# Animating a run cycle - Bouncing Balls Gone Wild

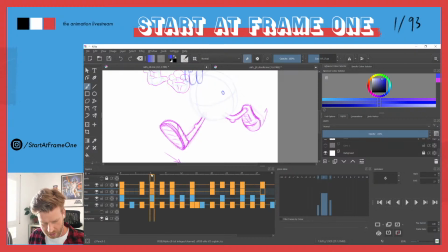4146s
And afterwards, if we really want to animate it on 2, so add in more in betweens,
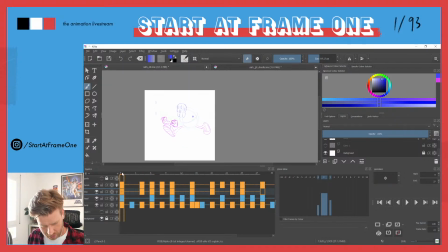4154s
we're gonna have a more fluent animation. So yeah, thanks a lot for the hint, and I think it improved our animation. So
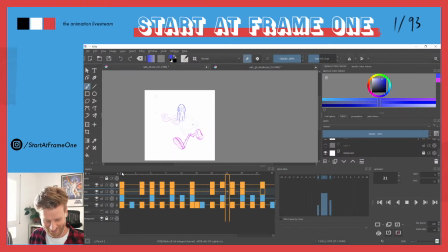or maybe you meant a completely different thing and we just improved by accident, but it's improvement. So
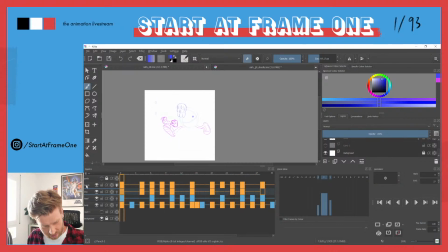4188s
okay, so now the arms. Let's see.
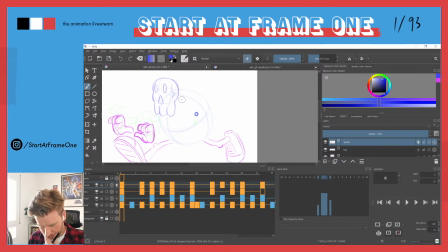We could actually do a interesting, like let's see here for example, this pose, like look at the hands and where the shoulders are. This is probably the most stretched pose, all of them.
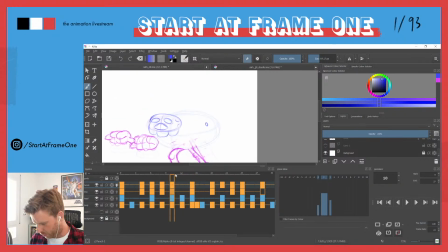4217s
So here we
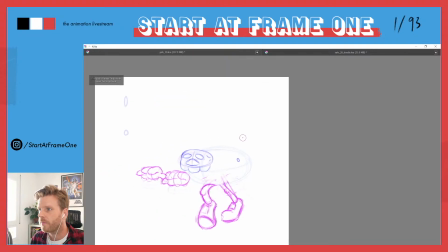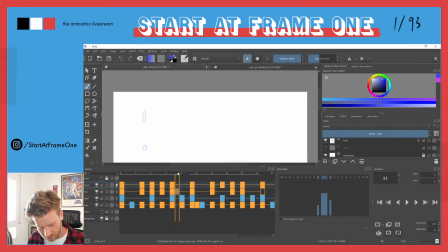4230s
frame 13. Now let's see. Thea is still not satisfied here, I think.
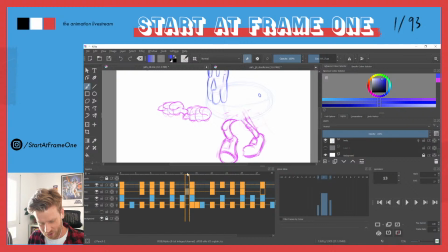4241s
You mean that one?
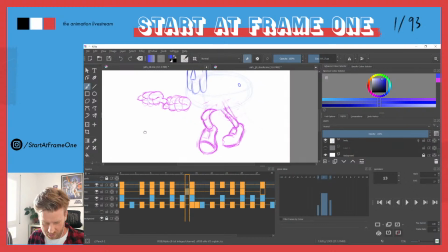So maybe there are some problems with the perspective.
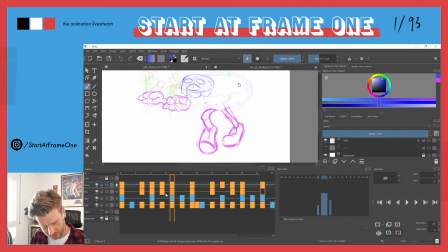4261s
I could see that. Let's see, which would I'm quite sure would, if this is what bothers you.
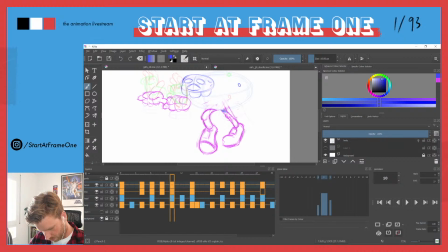4275s
And I think this will be reduced by afterwards adding more volumes and hard shadows to it. So it's gonna be clearer that this leg is basically over here.
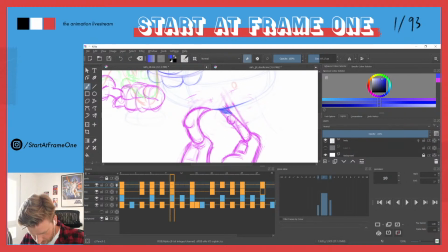4291s
And what also could help, and what are we doing here? Okay, I'm on the wrong layer again. So legs, we want legs.
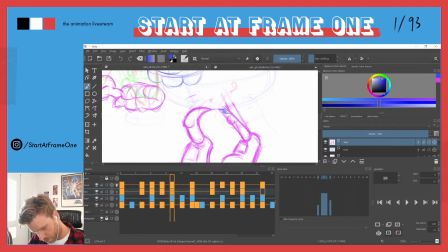4312s
So afterwards I would draw in those hard shadows, which makes our volumes a little bit more easy to read. But I think we could also switch like a little bit this knee cap.
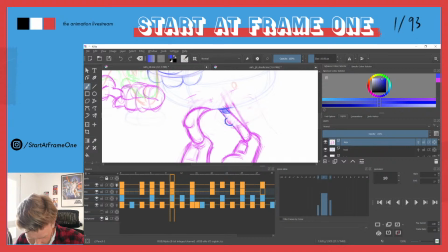4331s
Let's tweak this a little bit and change the perspective on the leg.
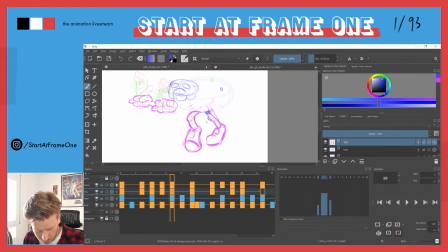4337s
So it's more rotated towards this way.
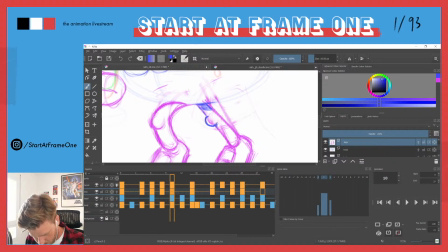4350s
And here it would be also a hard shadow. So this knee is looking towards us, while this one is supposed to go more into this direction.
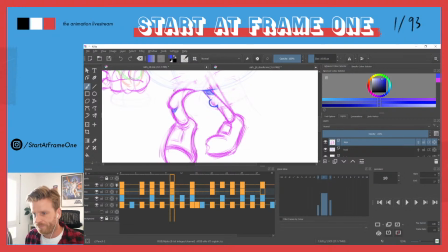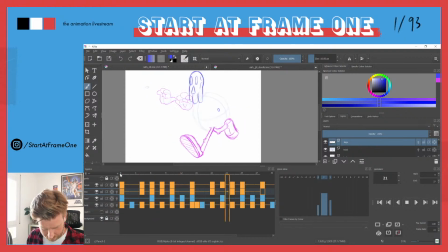All right, now let's get to the hands. You continue giving me feedback.